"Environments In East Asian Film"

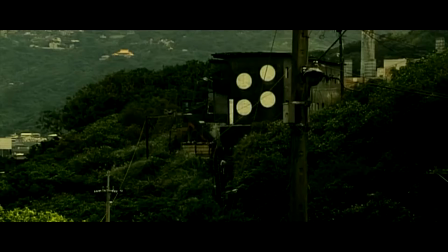15s
My name is Albert Nguyen, and I'll be discussing how the portrayal of environments influence narrative and how an audience experiences a film.
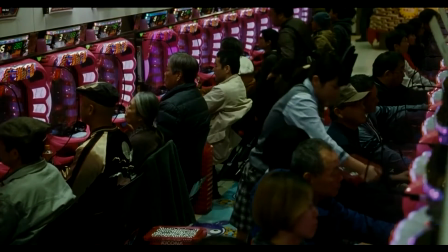23s
When I watch a movie, one of the first things I try to understand is the setting. What kind of world are we in?
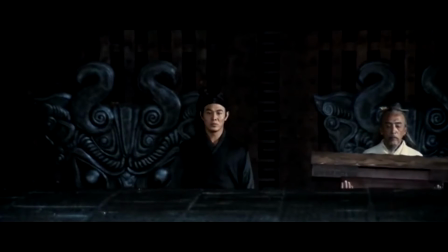28s
The overall narrative of a movie can be found rooted in the environments that a film takes place in.
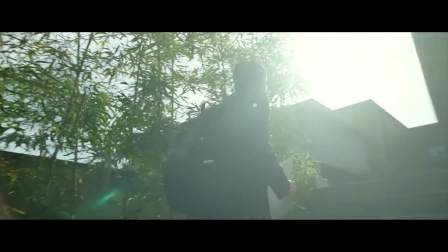33s
If we're met with beautiful, fancy, pristine buildings,
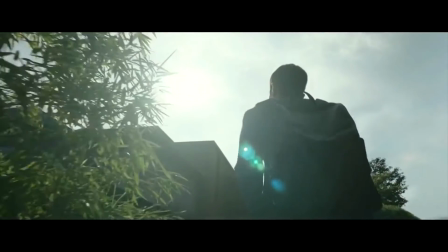36s
we might expect elements of sophistication and intellect that we associate with the people who inhabit these places.
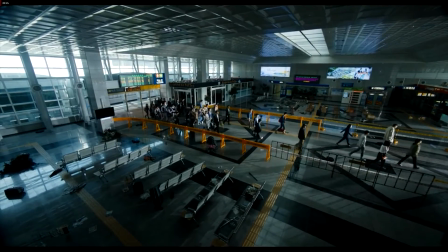42s
Or if we're met with the ruins of places we go to every day, we know that something's off and there might be some trouble.
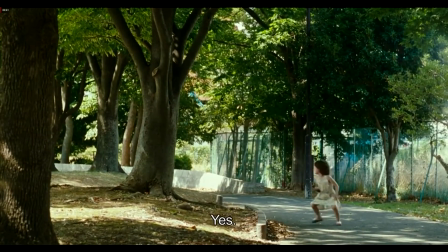49s
Settings are important to establish the foundations of the stories we experience. However, the environments that we see can be more than just pretty backdrops.
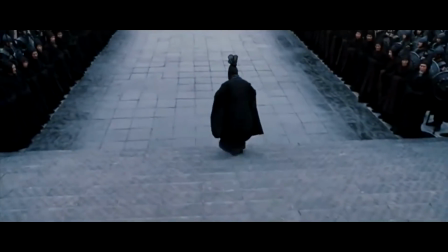57s
The way a director chooses to design their world and how they present them to an audience can provide insight on the themes and messages that a filmmaker integrates into their films.
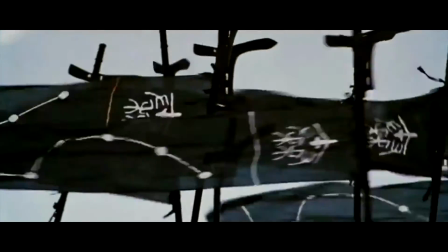65s
In this video, we will discuss 3 films, The Fourth Portrait, Shoplifters,
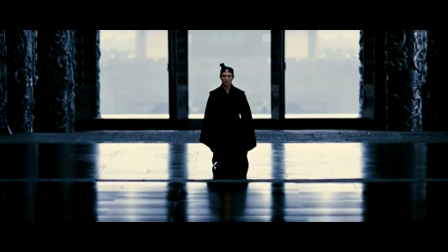70s
and Hero, and how these films utilize and capture their environments to enhance their stories.
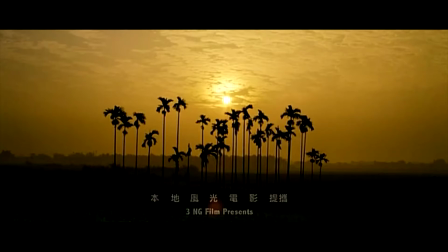76s
The Fourth Portrait presents a beautiful yet haunting view of the Taiwanese countryside.
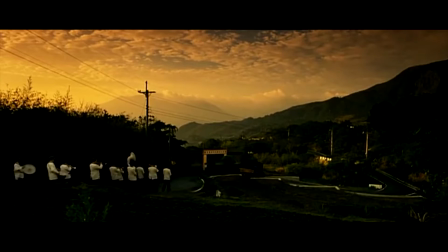81s
Expansive fields of reeds are host to deteriorating buildings, and off in the distance,
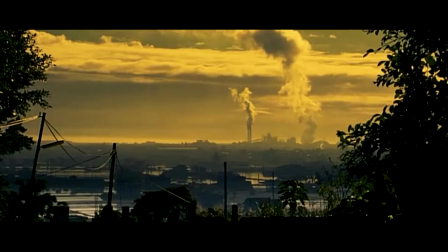85s
factories and their smokestacks line the horizon with what seems to be industry taking over nature.
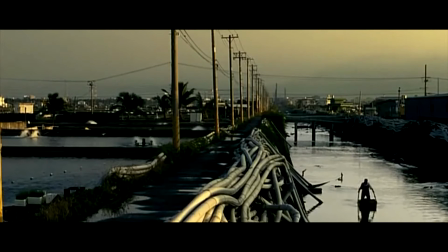91s
These views reflect a changing Taiwan in its attempts to catch up to an industrialized, capitalistic, global society.
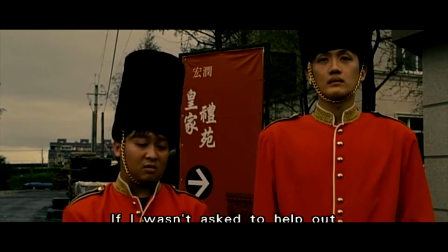97s
These rapid changes evoke sentiments that the people of this village are slowly losing what they know as home. These greater sentiments parallel Xiang's journey through this film.
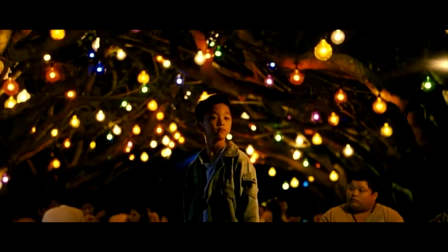107s
After the loss of his father, he's taken in by his estranged mother and his new stepfather, who only sees the child as a new burden.
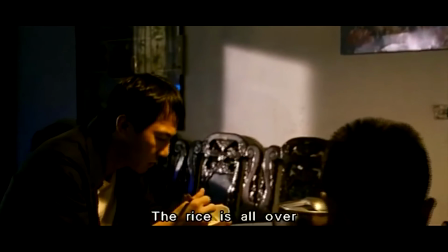115s 吃饭，饭粒掉到处都是，去给医生看一下。
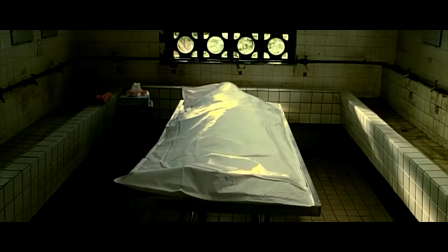123s
After the loss of his original home, Xiang must find a new home in spaces that do not welcome him.
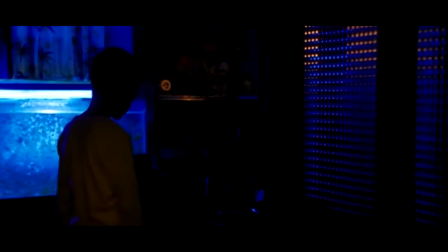128s
His new home with his mother and stepdad is dark and only lit with sparing lights.
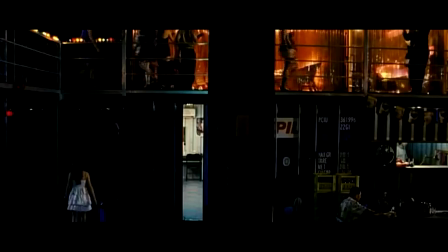132s
His room in the home looks nothing more than a prison cell. Even in the outside world, the places Xiang inhabits are anything but homely.
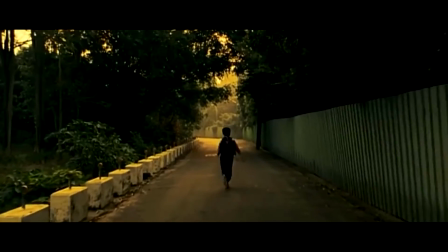141s
This is really emphasized through the camera work in the film.
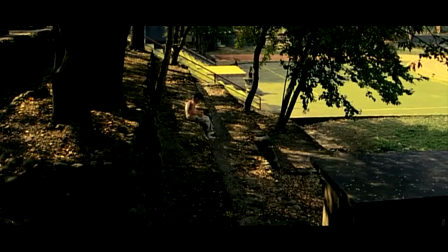143s
Xiang is very small compared to the rest of his surroundings, which are usually dirty playgrounds or broken buildings.
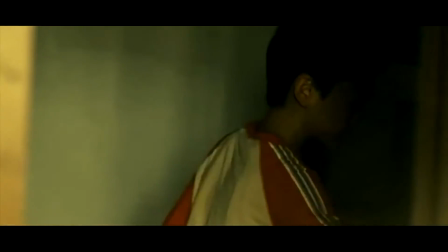150s
Certain techniques like framing within a frame or handheld shots are used to show how Xiang is trapped and isolated in this situation.
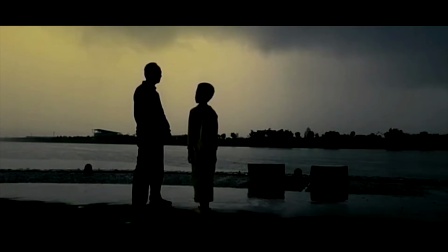157s
It is only with his pseudo-guardians, the janitor and handgun, does the world open up for little Xiang.
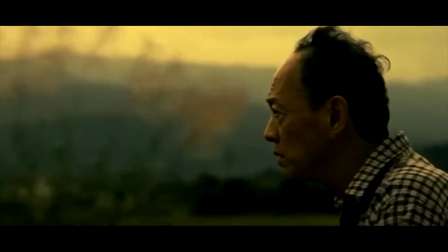164s
It comes with the ease of knowing that he is being cared for by people who seem to genuinely care for his well-being, that Xiang can relax in the moment.
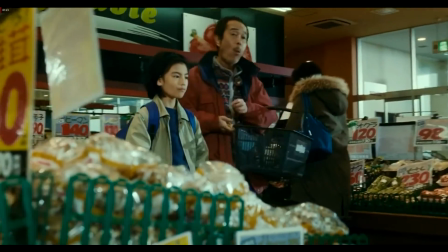174s
Shoplifters really stood out to me when I watched it. Something I think the film does really well is its efforts to allow the audience to absorb and appreciate the settings they're presented with.
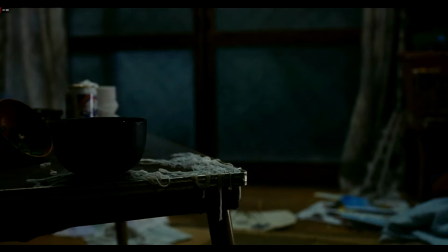183s
This is mainly done through long and still takes called pillow shots.
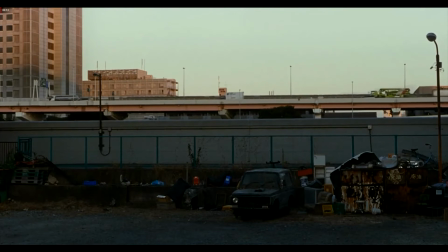186s
The pillow shots are usually still shots of the world and the environment in the film, seemingly unrelated to the characters or plot at hand.
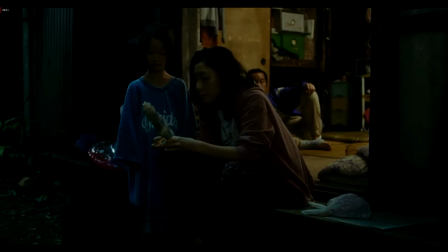194s
However, it's during these shots that the audience can take the time to reflect on the film and its themes. In some of these scenes, we can see how Korada uses the environment to tell us more about the relationship between this family.
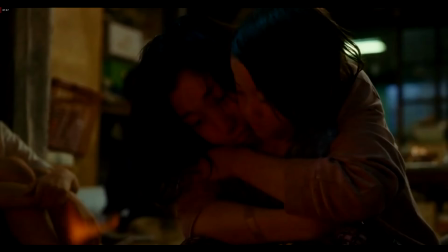205s
There are many beautiful and warm scenes that show how strong these family bonds are.
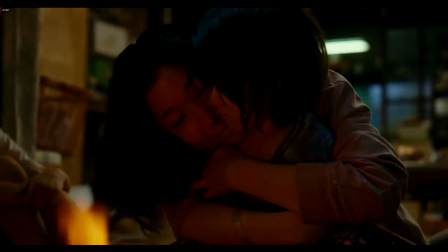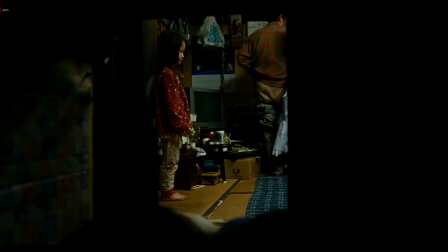216s
On the flip side, in some of these pillow shots,
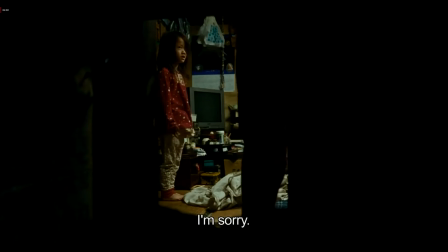219s
the ways parts of the environment can obscure key characters and points can also give us a feeling that something's off about this family.
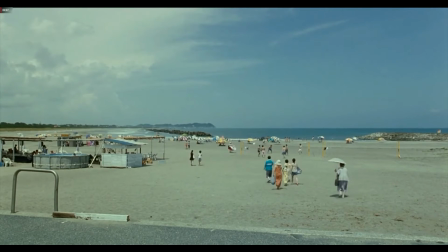230s
Some of the most standout environments that I think back on when I remember this film are the moments on the beach.
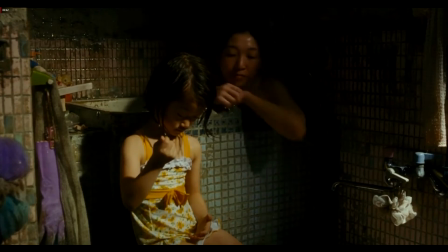237s
The film has a strong connection with water. Symbolic meanings of water, such as purity and change, match the conditions of this unusual family.
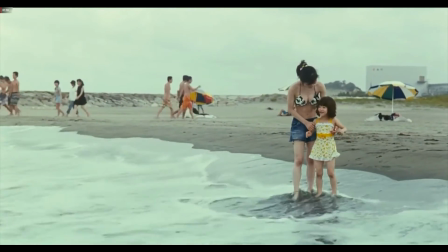245s
Many displays of this family's bonds are with locations connected to water.
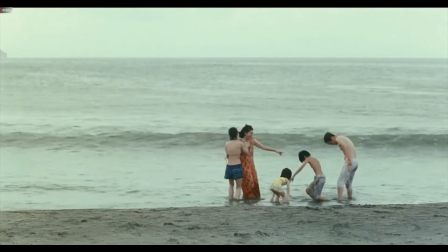250s
It is in these scenes that the bonds between this family of misfits are proven to be real and legitimate, beyond blood.
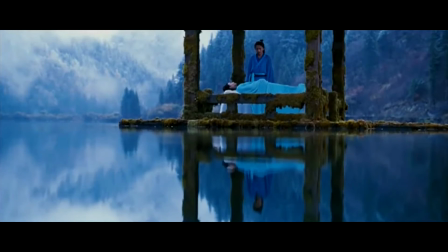259s
Hero does so much with its visual storytelling in its environments.
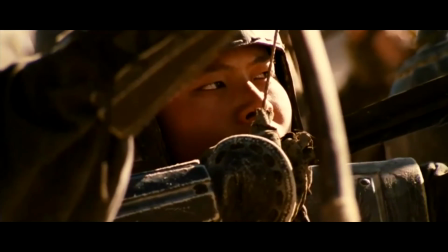264s
Inspired by the works of Akira Kurosawa's Ran, Zhang creates a strong visual signature of sweeping scale and vibrant colors.
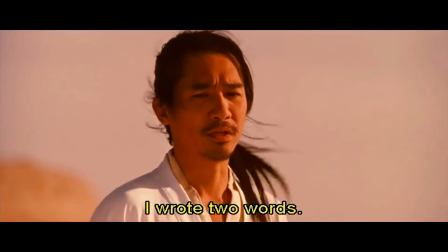271s
A core theme of this film is Tian Xie, or All Under Heaven.
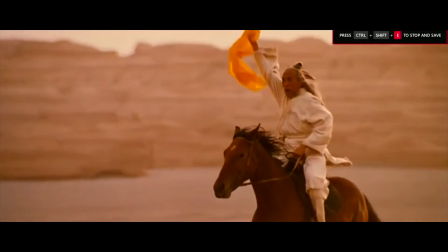278s
The locations we visit in this film are never understated.
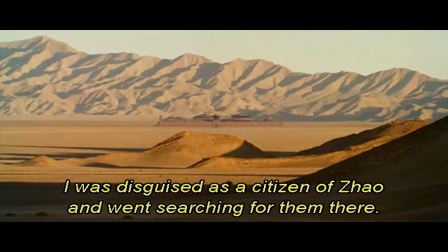282s
Even in a vast desert, we can understand its massive scale when large monuments or huge armies cut through it.
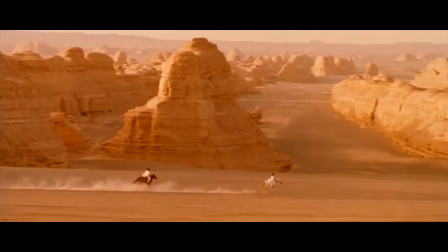288s
Framing the environments like this is a way for this film to celebrate the lands of China and its natural beauty.
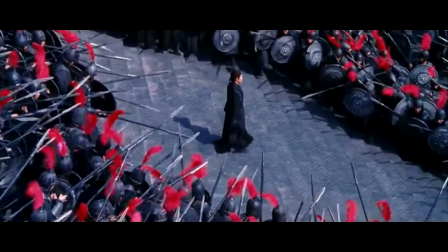294s
These huge master shots not only help emphasize the scale and beauty of the world, but it also reinforces the power of our characters.
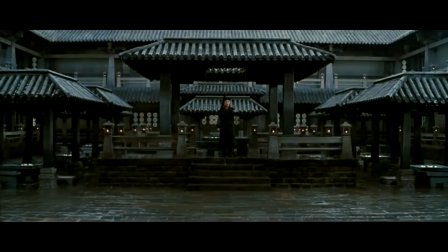301s
All the major characters are placed center frame within the environment.
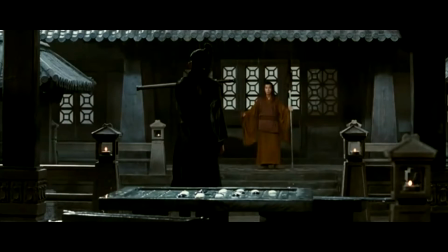305s
With the help of the scale of the environments that the characters take up, the point is driven that these are no mere assassins,
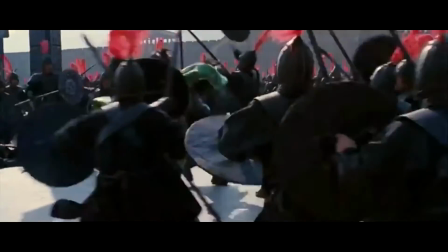311s
but near deified beings that were influential in shaping early China.
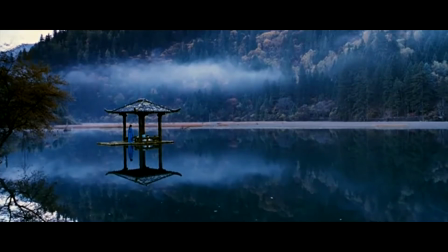316s
The most unique element in Hero and how it presents its environments is the use of color. The story of Hero is mainly one big flashback, but through each iteration of the story told, major plot points and details significantly change.
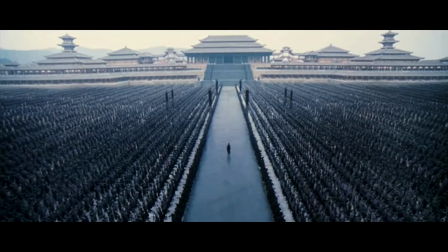331s
With each iteration of the story, the dominating color of the environment changes.
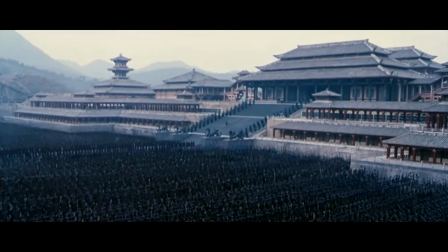336s
This serves two purposes. One, it helps the audience separate which continuity of the story they are in.
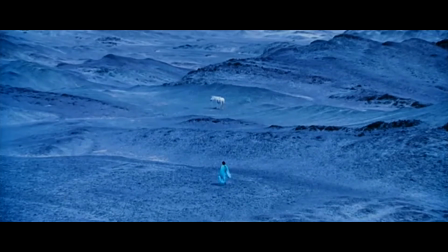341s
And two, by changing the color, we can expect significant changes to the emotion of the story.
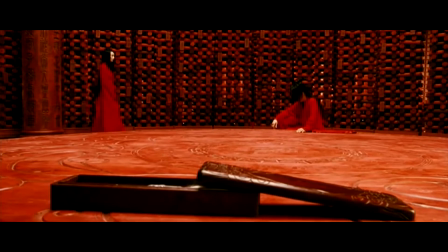349s
So even if we visit the same room multiple times, the events and character dynamics in each iteration will be completely different.
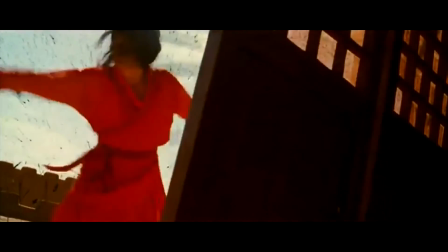356s
In the red version, there is a lot more action that occurs than the other versions.
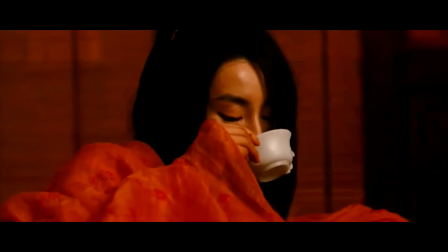361s
This is also matched with the relationship between Flying Snow and Broken Sword, where they are at odds with each other.
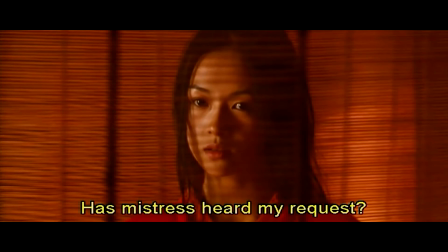368s 不知小姐听清了没有？主人向小姐借朱砂，
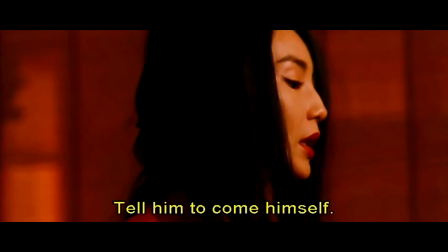376s 叫他自己过来。
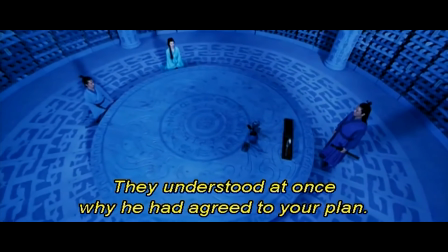382s
In the blue version, Snow and Sword have a much different dynamic, and the story is much more sorrowful.
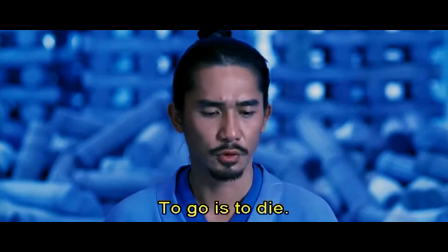387s 我们要去， 去，就是死，
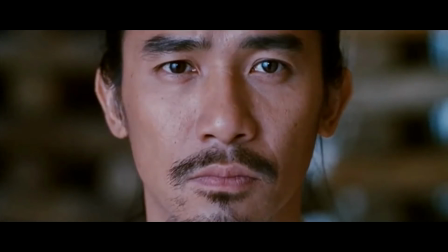395s 死就一起死。
And finally, we get the final version of the story colored in white, the truth.
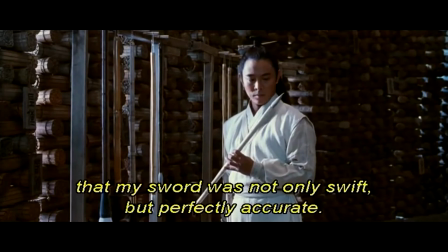403s 臣要向他们证明，臣的剑不仅快，且精准无误。
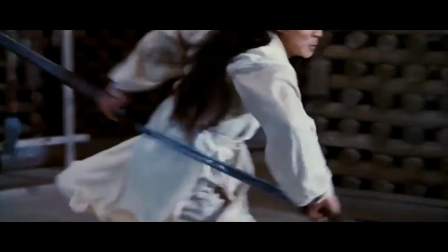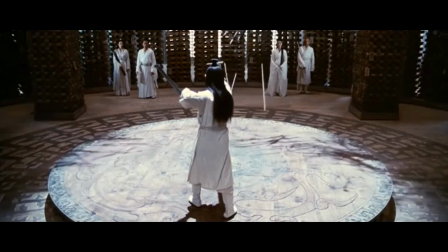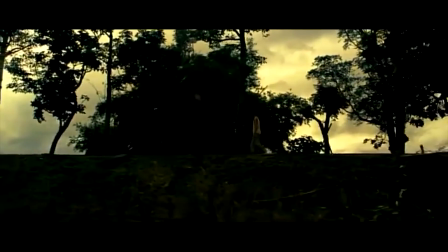423s
Environments are the foundations of the narratives and themes of a film.
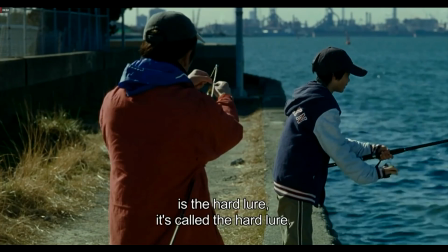427s
Depending on how they're presented, they can greatly enhance the messages of the film and the viewer's experience.
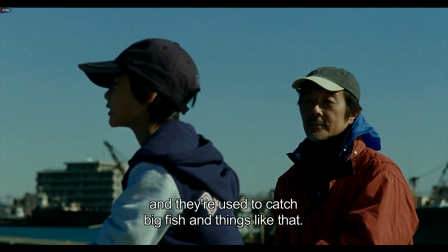433s
With the detailed context, camera work, and colors, the environments of a film become so much more than just eye candy.
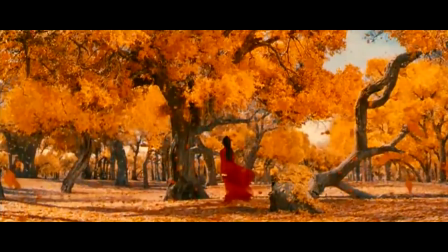440s
They become beautiful messages within themselves.